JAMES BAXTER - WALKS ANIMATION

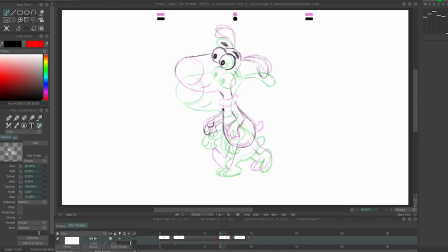[20:21]
Again, I'm going to do the up position. I'm going to drag the arms down a little bit, drag the collar down a little bit, drag the ears down a little bit. So there's going to be a little bit of overlap going on in those arms, collar, tail, ears, but nothing else.
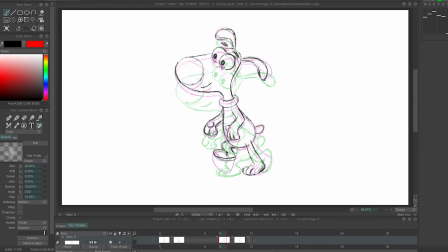[20:39]
Then it's just a matter of repositioning the feet accurately along the floor. So then I'm going to fill in these drawings as he is working his way to the top.
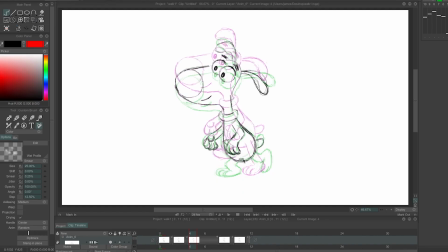[20:56]
Putting a little bit of a squash on his body there as he comes in and takes the impact. So then going to copy the drawings over to the
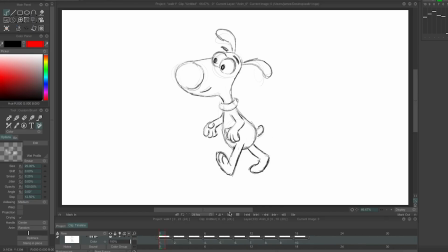[21:14]
going to copy the upper bodies and heads to for the other step, and really just redo the legs. So you can see I've kept the foot kind of nice and high.
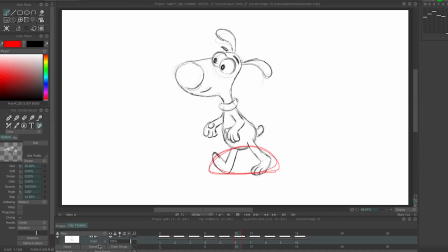[21:32]
This is sort of a simple cartoony walk where the foot just lifts off, goes over in an arc, and comes down and plants. This is different than what we just did with the more elaborate walk, which is a little bit more like what happens in real life,
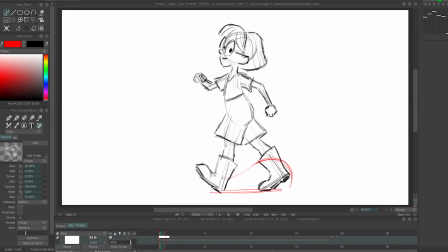[21:47]
where the foot picks up high in the back and then swings through and then drops down and plants. So the path that the foot takes is a little bit more elaborate and a little bit more realistic in this kind of walk.
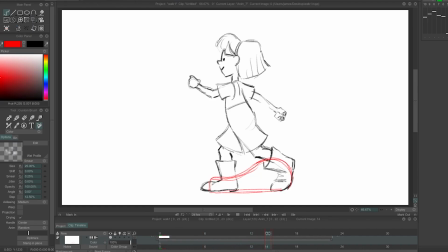[22:04]
So you can see the heel lifts up high in the back and then swings through and then plants. But this guy is a lot simpler. Of course, I get away with a lot of
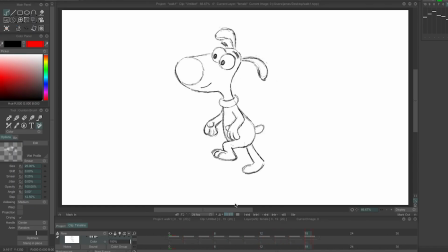[22:20]
I get a lot of liveliness for free out of doing hand drawings here, with the line being as lively as it is. If you were going to do something in, say, harmony, you might need to tweak more stuff to keep it alive. Otherwise, it might look a bit mechanical. So that's what it looks like when you have the downs and the ups in the same relationship to the contact position as you would in a normal walk. But with cartoony walks, you can kind of do anything. So what happens if we switch it up? What happens if right after the contact position, you go up instead of down?
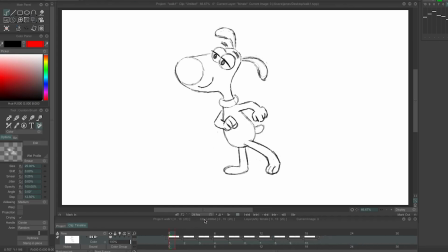[23:01]
So what happens is it kind of turns into kind of a strut, and because it kind of turns into kind of a strut, I gave him a different expression and some different arms to justify that attitude. But you can see as he comes down and does the contact, his body then goes up after that,
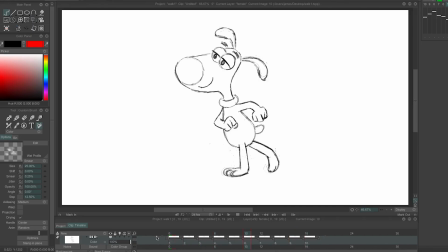[23:20]
and then he comes down before the contact. So the ups and downs are pretty much shifted. But, it still works. It's still a walk. It's still a walk, and it has a completely different attitude. We haven't really addressed going forward and backwards very much.
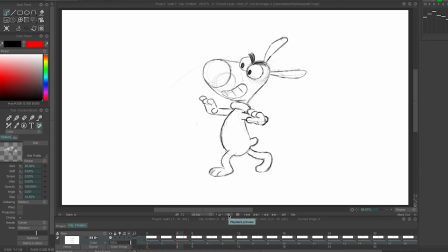[23:39]
What happens if we do that? What happens if we put a lot of forward and back into a walk? It starts to turn into either kind of like a duck or like a sneak, which is what this is. So a sneak is, has a lot of forward and back to it.
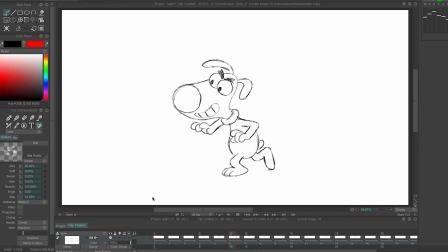[23:59]
And the trick to doing a really good one is to make sure that the feet go through the air pretty quickly and then spend a lot of frames just trying to gently touch the ground, because the object of a sneaking is obviously to be quiet.
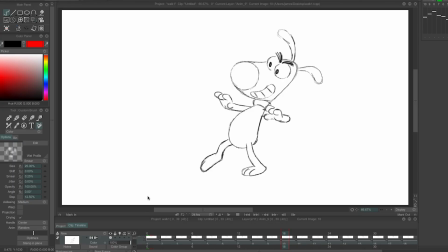[24:15]
So you want to have those feet come in and then really gently touch the ground as the weight is all the way back there.